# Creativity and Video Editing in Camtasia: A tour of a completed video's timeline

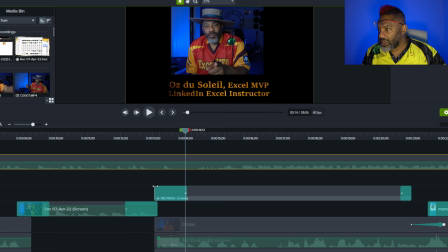(4:09)
All right. So, and then
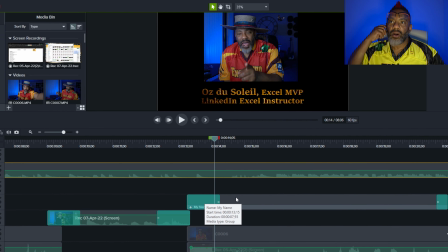(4:15)
my name comes in. All right, so now up in the library, I have
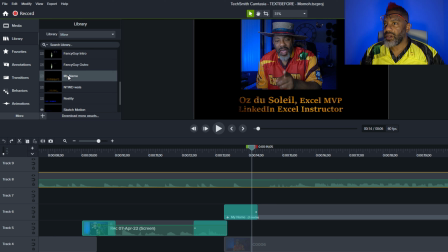(4:24)
my name. All right, and so that's in the library always. And so when I'm making a video, that is always there available to me. All right, because I use it a lot and I can just drag it into place.
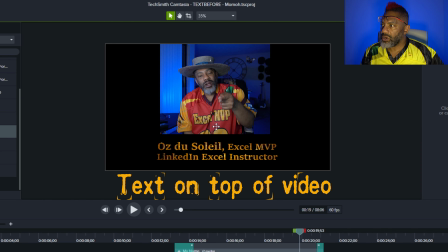(4:40)
Notice that I made myself smaller, and then my name is here by itself. And that's because of issues with getting the letters to not fall and disappear into the background.
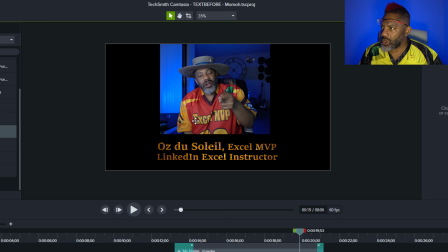(4:56)
and you see this gold in the letters and then the gold in my jersey, they can start to get muddled. And there are different ways that you can handle that. Drop shadows can handle it.
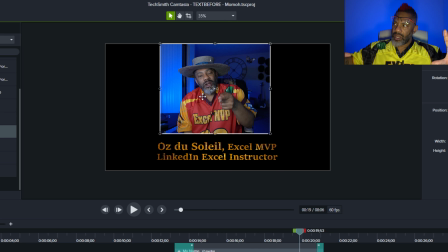(5:09)
If I did want this asset full size with the letters on top, yeah, drop shadow could help it not fall into the background.
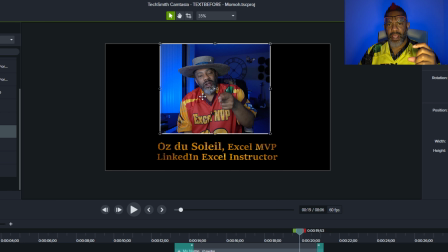(5:22)
Also, sometimes I will put a transparent box behind the letters and still in front of me so that there is some contrast.
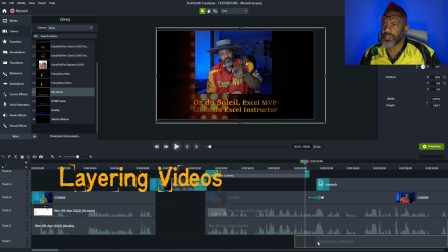(5:37)
This is all the way in the background, this clip. Let me see if I can show you this clip here. Where is it?
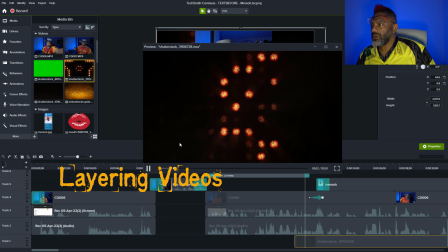(5:49)
Okay, this clip here comes from the
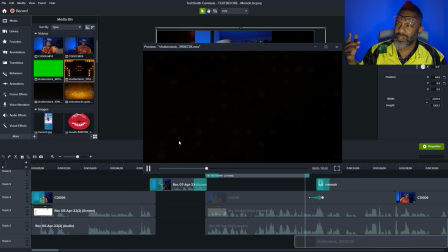(5:55)
TechSmith Assets Library, where I pay about like $300 a year in order to use it.
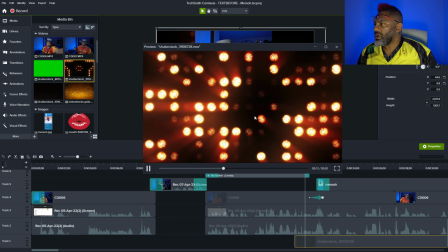(6:01)
All right,
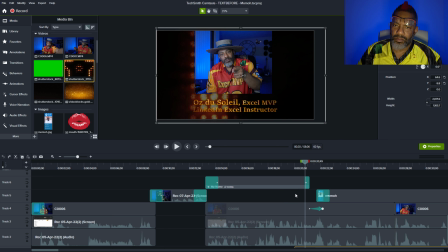(6:02)
and so I was looking for something celebratory because I wanted to celebrate Victor Momo getting the MVP award.
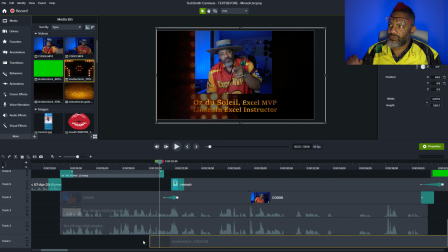(6:11)
Okay, and also I needed for this to be all the way in the background.
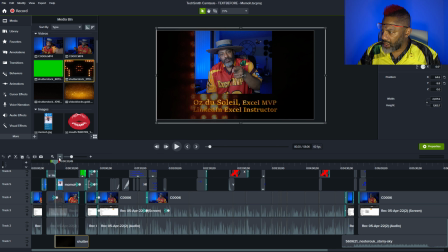(6:16)
That's why this is on track 1. And yeah, it's almost the only thing on track 1.
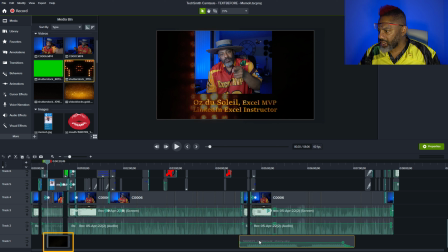(6:24)
I do have some audio here, but we'll get to that later.
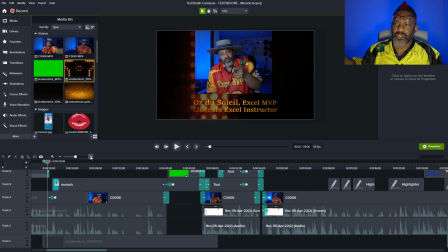(6:28)
All right, so yeah, thinking about celebration, I got some celebratory B-roll, and that is what these glittering lights are, and they are all the way in track 1. Okay, so now let's see.
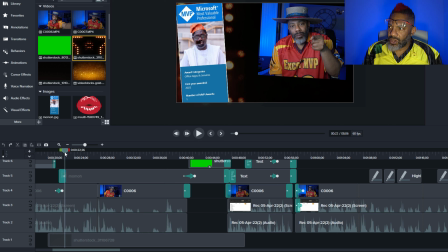(6:42)
Momo is now I moved myself out of the way to make room for Victor's picture, and
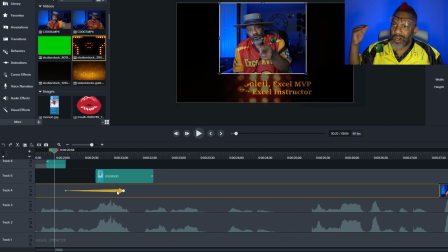(6:52)
I always use the custom animation.
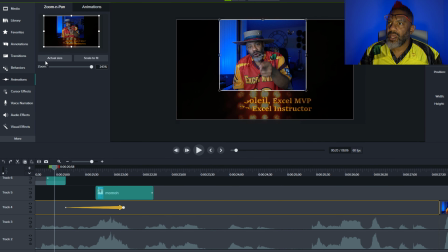(6:58)
Okay, so let me look here. Animations, I never use zoom and pan, never. I always use the custom animation. I don't use any of these. I always say, okay, so here's the before, and then what do I want it to be like after?
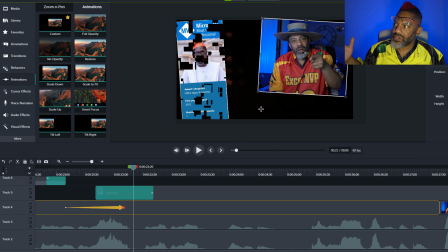(7:15)
Okay, boom. And you can change the opacity, change the size, the angle, everything. And if you want it to happen quicker, you shorten it. Okay, if you want it to happen longer, then you make that longer.
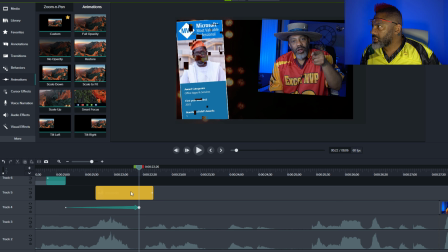(7:33)
Okay, so, and then here is, how did I have Victor come in? I used the digital transition.
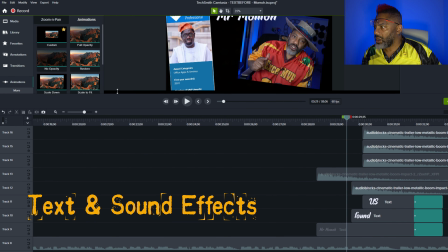(7:44)
Now this is wild because I am using text.
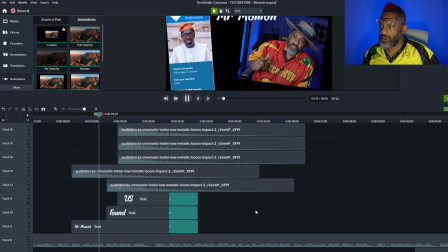(7:51)
Here we go.
It's so well deserved. Wow, I'm so excited. What?
All right, so here is the text.
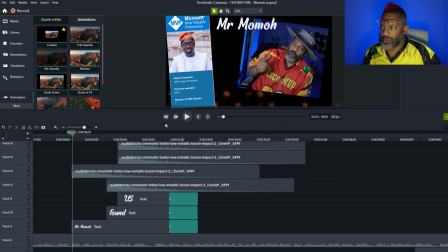(8:02)
So Mr. Momo, well deserved, found us.